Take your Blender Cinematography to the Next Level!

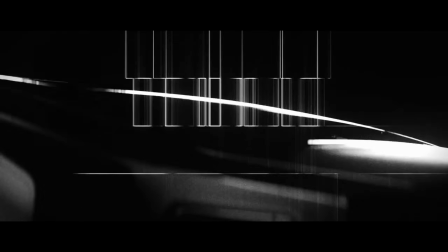Your cinematography skills are crucial for getting professional results out of Blender.
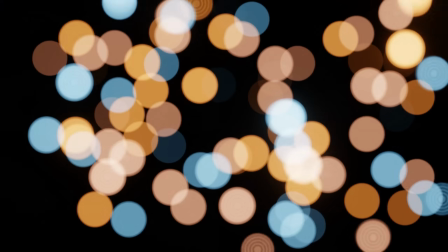Knowing some basic camera techniques can really help improve your projects. So let's take a deep dive into cameras and some neat camera tricks. This video is sponsored by Squarespace. More on that later.
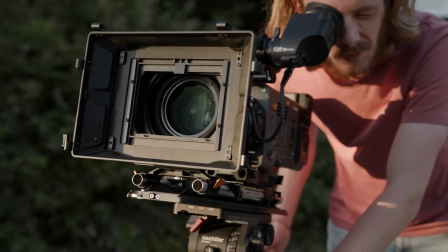Before diving into some cool techniques, let's talk about the basics of a camera in the real world and 3D cameras in Blender. In the real world, a camera mainly consists out of two parts. A body and a lens.
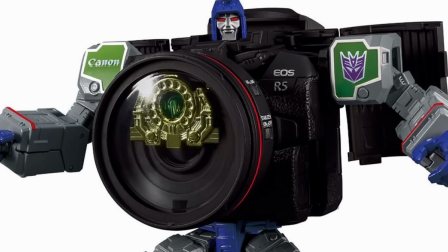Now, don't get me wrong, these things can look like absolute transformer units, but yeah, in the basis, this makes up a camera.
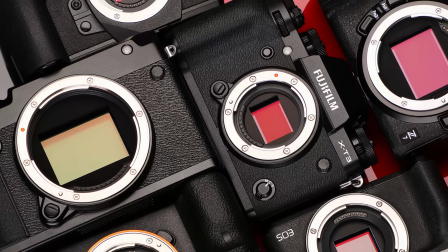The body determines things like recording resolution, sensor quality and size, FPS, shutter speed and the dynamic range.
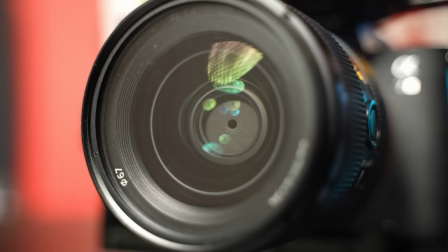The lens, on the other hand, determines the focal length, aperture, which is expressed in f-stops, and the field of view. Now, why is this information relevant? Well, because a lot of it translates into Blender, but also a lot of it doesn't.
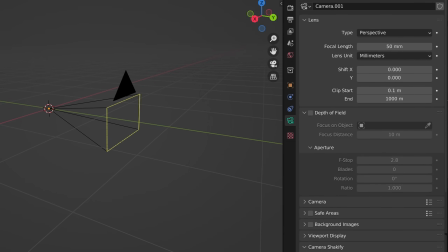If we compare the two, a camera object in Blender offers things like focal length and aperture, but none of the other things.
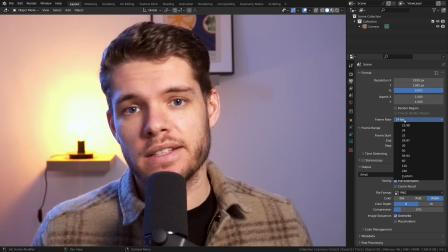So if you want to change your FPS for example, you can't do that inside of your camera, you have to do that inside of the output properties.
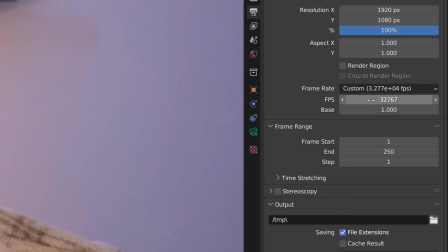And also there is basically no limit to the FPS like a real world camera would have.
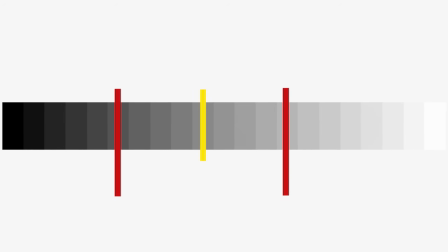Now the dynamic range is the range of values a camera can perceive in either direction starting at a middle grey tone and is expressed in stops.
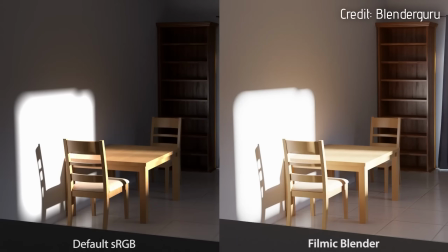For some time now we have been using filmic color management by default in blender which has 25 stops of range and just to put this in comparison this is even higher than our eyes estimated 15 to 20 stops of range.
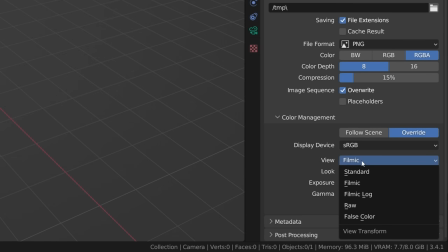The only thing here is do make sure that your color management is set to filmic and not standard because standard has only eight stops of range. Now shutter speed is basically the amount of light your camera lets in.
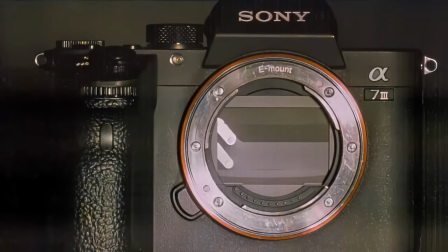So for example a shutter speed of 1 over 80 means that the shutter will open and close once every 80th of a second. Blender doesn't have a shutter speed since, you know, Blender's camera doesn't have shutters.
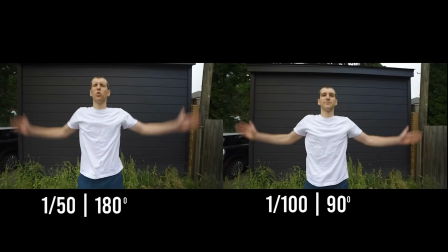However, shutter speed is important for real-life cameras for a multiple of reasons, but also because it creates motion blur.
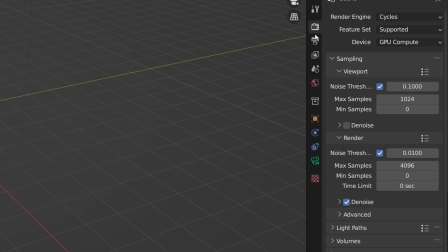Now in Blender we have a separate function for motion blur which we can just toggle on or off.
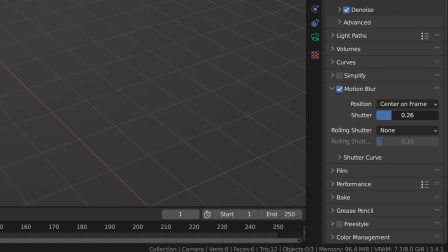And in this tab we can set the amount of motion blur that we want by just increasing or decreasing the value.
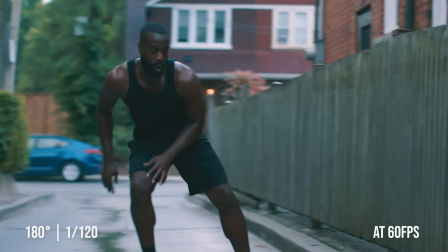The shutter value mimics the shutter speed of a real-world camera,
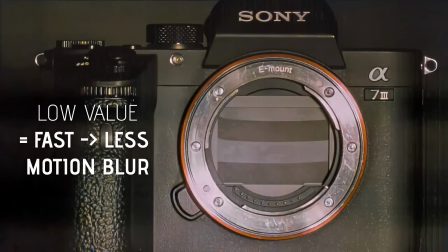so setting this value lower means a faster shutter speed and a higher value means a slower shutter speed. So these are the basics of a camera in Blender and how it is compared to a real one. Now let's dive deep into some cool tricks to level up your cinematography skills. Rack focus.
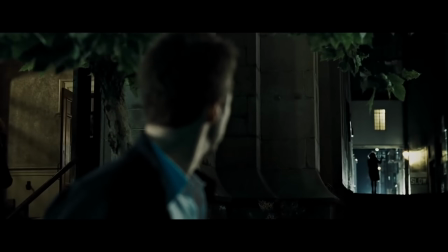Rack focus is essentially a change of the focal point and depth of field in a scene.
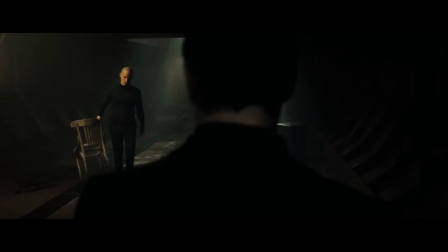It's a common technique in cinematography to tell the viewer where to look and usually reveals some crucial piece of information.
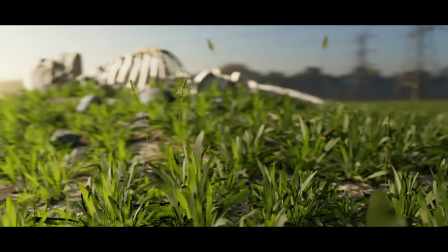For example in this shot that I created the rack focus is used to convey that you're not just looking at
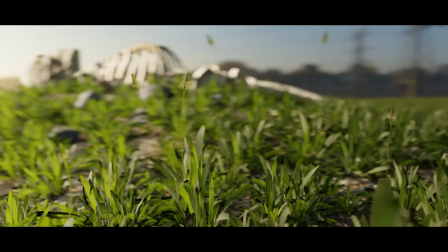some random field of grass but in actuality there's someone's remains lying in the grass. And so we can use this to tell a story and set the mood for our shot. Now it's very simple to do in Blender.
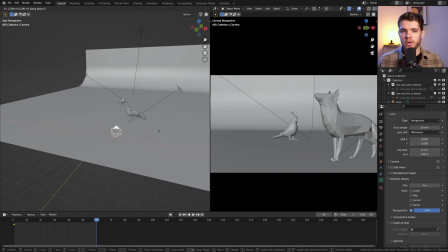Just select your camera and set it up the way you want. Keyframe your positions and rotation etc for the shot as you want it. Now we just add in an empty and set the depth of field target of our camera to that empty. Now decide on an f-stop that works for your scene.
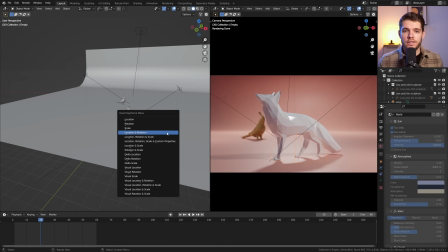Usually i'd go for something that an actual camera can produce and just keyframe the location of your empty to create direct focus
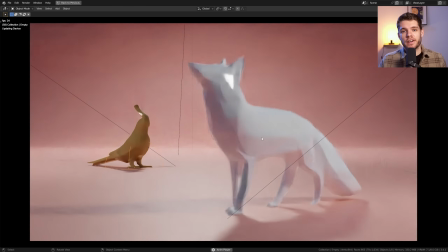effect super simple by the way if you want access to the project files used in this video feel free to join the patreon and at the same time you'll help out
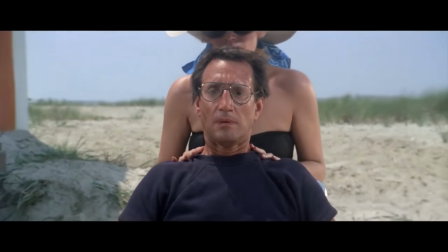the channel as well dolly zoom the dolly zoom is a well-known shot type to represent a sense of vertigo or
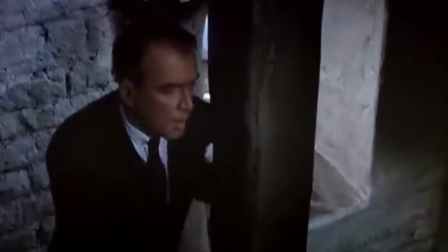a feeling of unreality and it's been around since it was first conceived by alfred hitchcock in the 1940s.
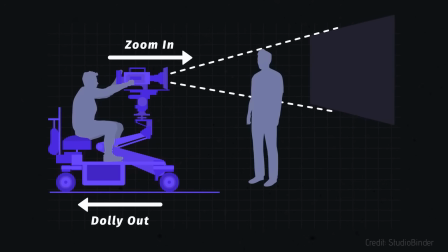Classically, the camera pulls away from the target while the lens zooms in or vice versa.
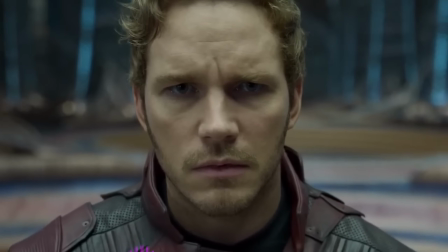This is what creates a continuous perspective distortion, which we call the dolly zoom.
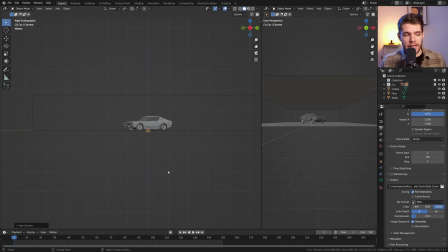To do this in Blender, we simply add a camera and have it face our subject head on.
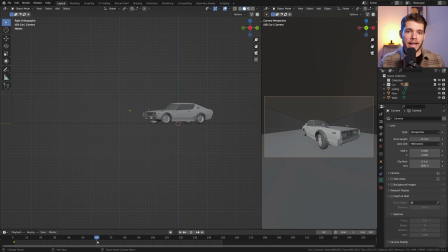Now we animate it moving back in a linear fashion.